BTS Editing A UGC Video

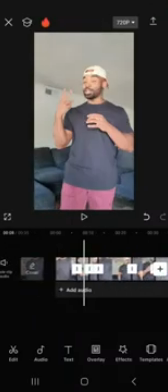All right, guys, we're back again with the video. So how I typically like to do this is I will try to get something interesting at the beginning.
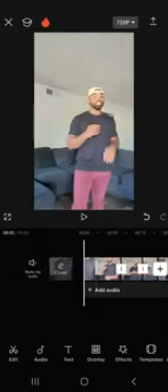If not, I'll just like do a quick little cut just to keep it simple. Remember, guys, this is Billo. It's not like you have to go like your absolute best and hardest, but just give them something solid. I'm gonna show you guys an example of what I like to do here in a second. So let's play and listen.
Your jogger collection might be struggling a little bit, but bare bottom clothing just dropped 4 new.
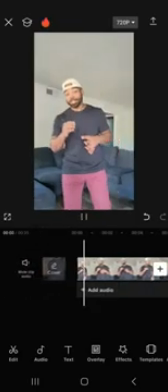So what I like to do with long clips like this, if I don't add B-roll, I like to zoom in. Your jogger collection might be struggling a little bit, but so right when I say bare,
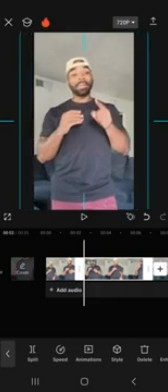I can make a cut and then split it and then zoom in a little bit.
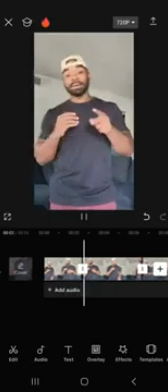So watch how this looks.
Your jogger collection might be struggling a little bit, but bare bottom clothing just dropped 4 new colors to their stretch jogger.
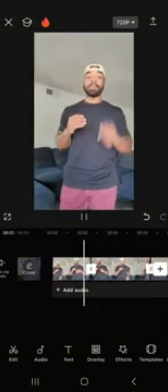And then you can zoom back out when it kind of like fades out a bit.
Bare bottom clothing just dropped 4 new colors to their.
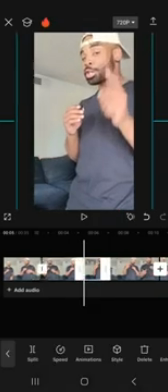So at stretch, I'll split it again and I'll zoom back down to normal size.
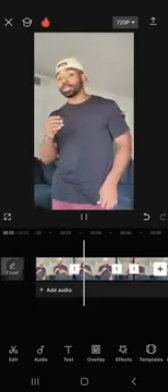Your jogger collection might be struggling a little bit, but bare bottom clothing just dropped 4 new colors to their stretch jogger collection.
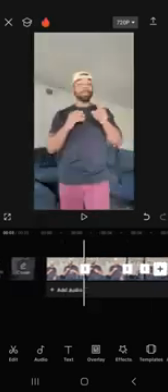So that's a lot more tolerable to watch than just like one clip that's not really moving so much.
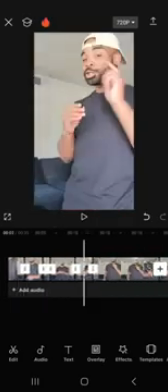I wouldn't recommend doing all this first because you're going to add your B-roll.
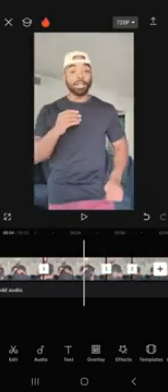I would just say, like, let's say I wanted to start the video with no B-roll. This will be something to make it a little bit more interesting.
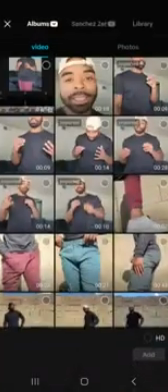So we're talking about bare bottom clothing. So in this particular situation, I want to introduce maybe something with the brand.
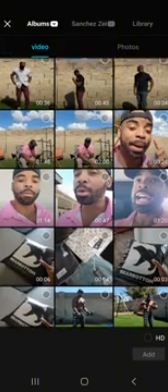So let's grab this clip that I recorded from earlier and we'll see what that looks like.
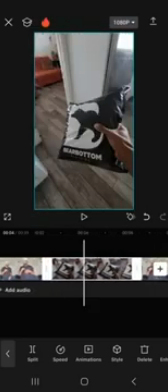So immediately, sometimes if you add it the way that I just added it, it'll go into the timeline. You just have to scroll down here on the bottom and then click overlay.
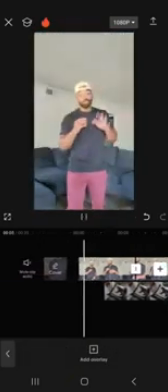And that'll give you B-roll there.
Your jogger collection might be struggling a little bit, but bare bottom.
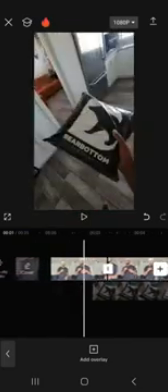So I want that to pop up at the bare bottom spot.
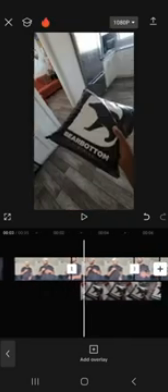So in this particular situation, we wouldn't need that zoom in because it's just going to have the B-roll there.
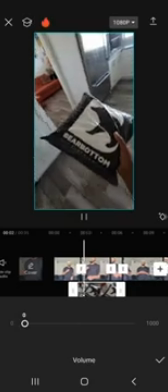I just wanted to show you guys what it looked like. Make sure you turn the volume down on your B-roll clips so it doesn't interfere with your A-roll.
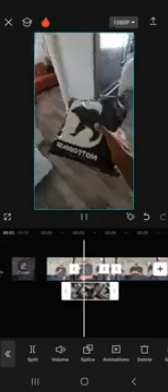You might be struggling a little bit, but bare bottom clothing just dropped 4.
And then you can trim that there.
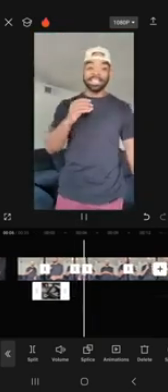4 new colors to their stretch jogger collection. They dropped the wine, the lagoon.
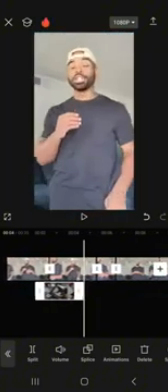So boom, you can see I still have that zoom in and it goes from that clip back to zooming out again.
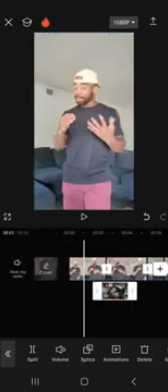So it still has its usefulness there. But you can see like how listen to the words that I'm saying and when the B-roll pops in and when it goes out. Might be struggling a little bit,
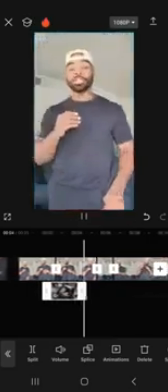but bare bottom clothing just dropped 4 new colors to their stretch jogger collection.
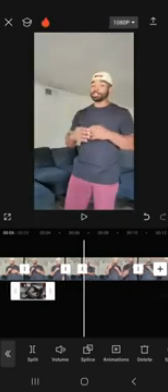At those peaks when my voice is hitting certain words, it's a great time to like switch your B-roll in and out.
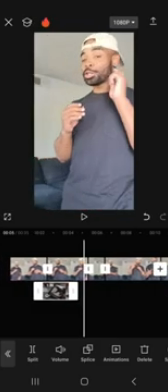So make sure that the B-roll flows with what you're saying. Don't just splice it in at any point throughout the video.
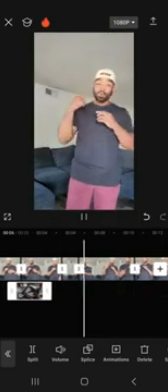Stretch jogger collection. They dropped the wine, the lagoon.
So this particular clip where I'm talking about the colors will be perfect to show like what those actual colors look like.
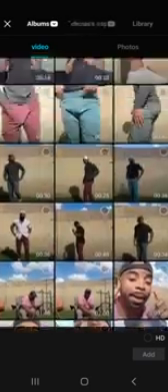So I'm gonna go back, click add overlay so it doesn't go right into the timeline again. And then I think I said wine first, right?
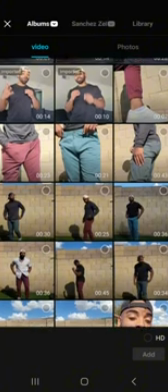So let's show a video.
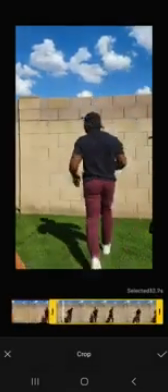I'm gonna go ahead and click the thumbnail instead of the bubble so I can trim the exact part of the video that I want to have in there.
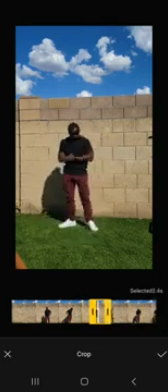Let's do that part right there. Perfect. We'll go about 2 seconds, then hit the check mark.
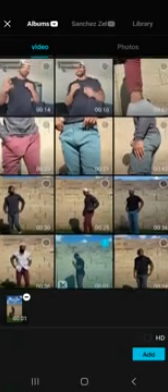Actually, we'll do a lot of different colors. I think I said wine, lagoon.
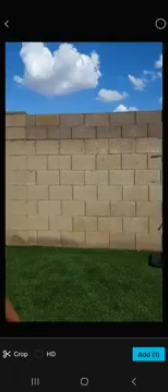Let's say we'll do that.
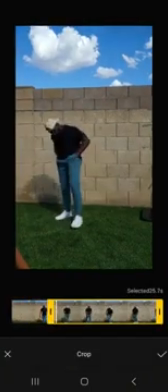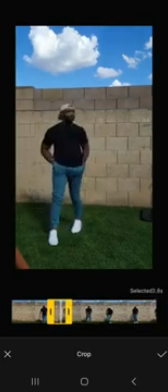Perfect. I don't know if I want that one.
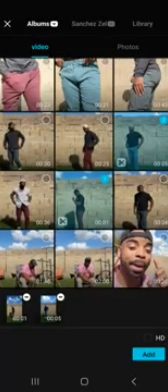That might be fine. We'll add that one, and then we need the sage color, which is here.
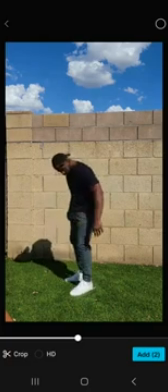So let's get a brand new outfit because I use this shirt in 2 of the videos already.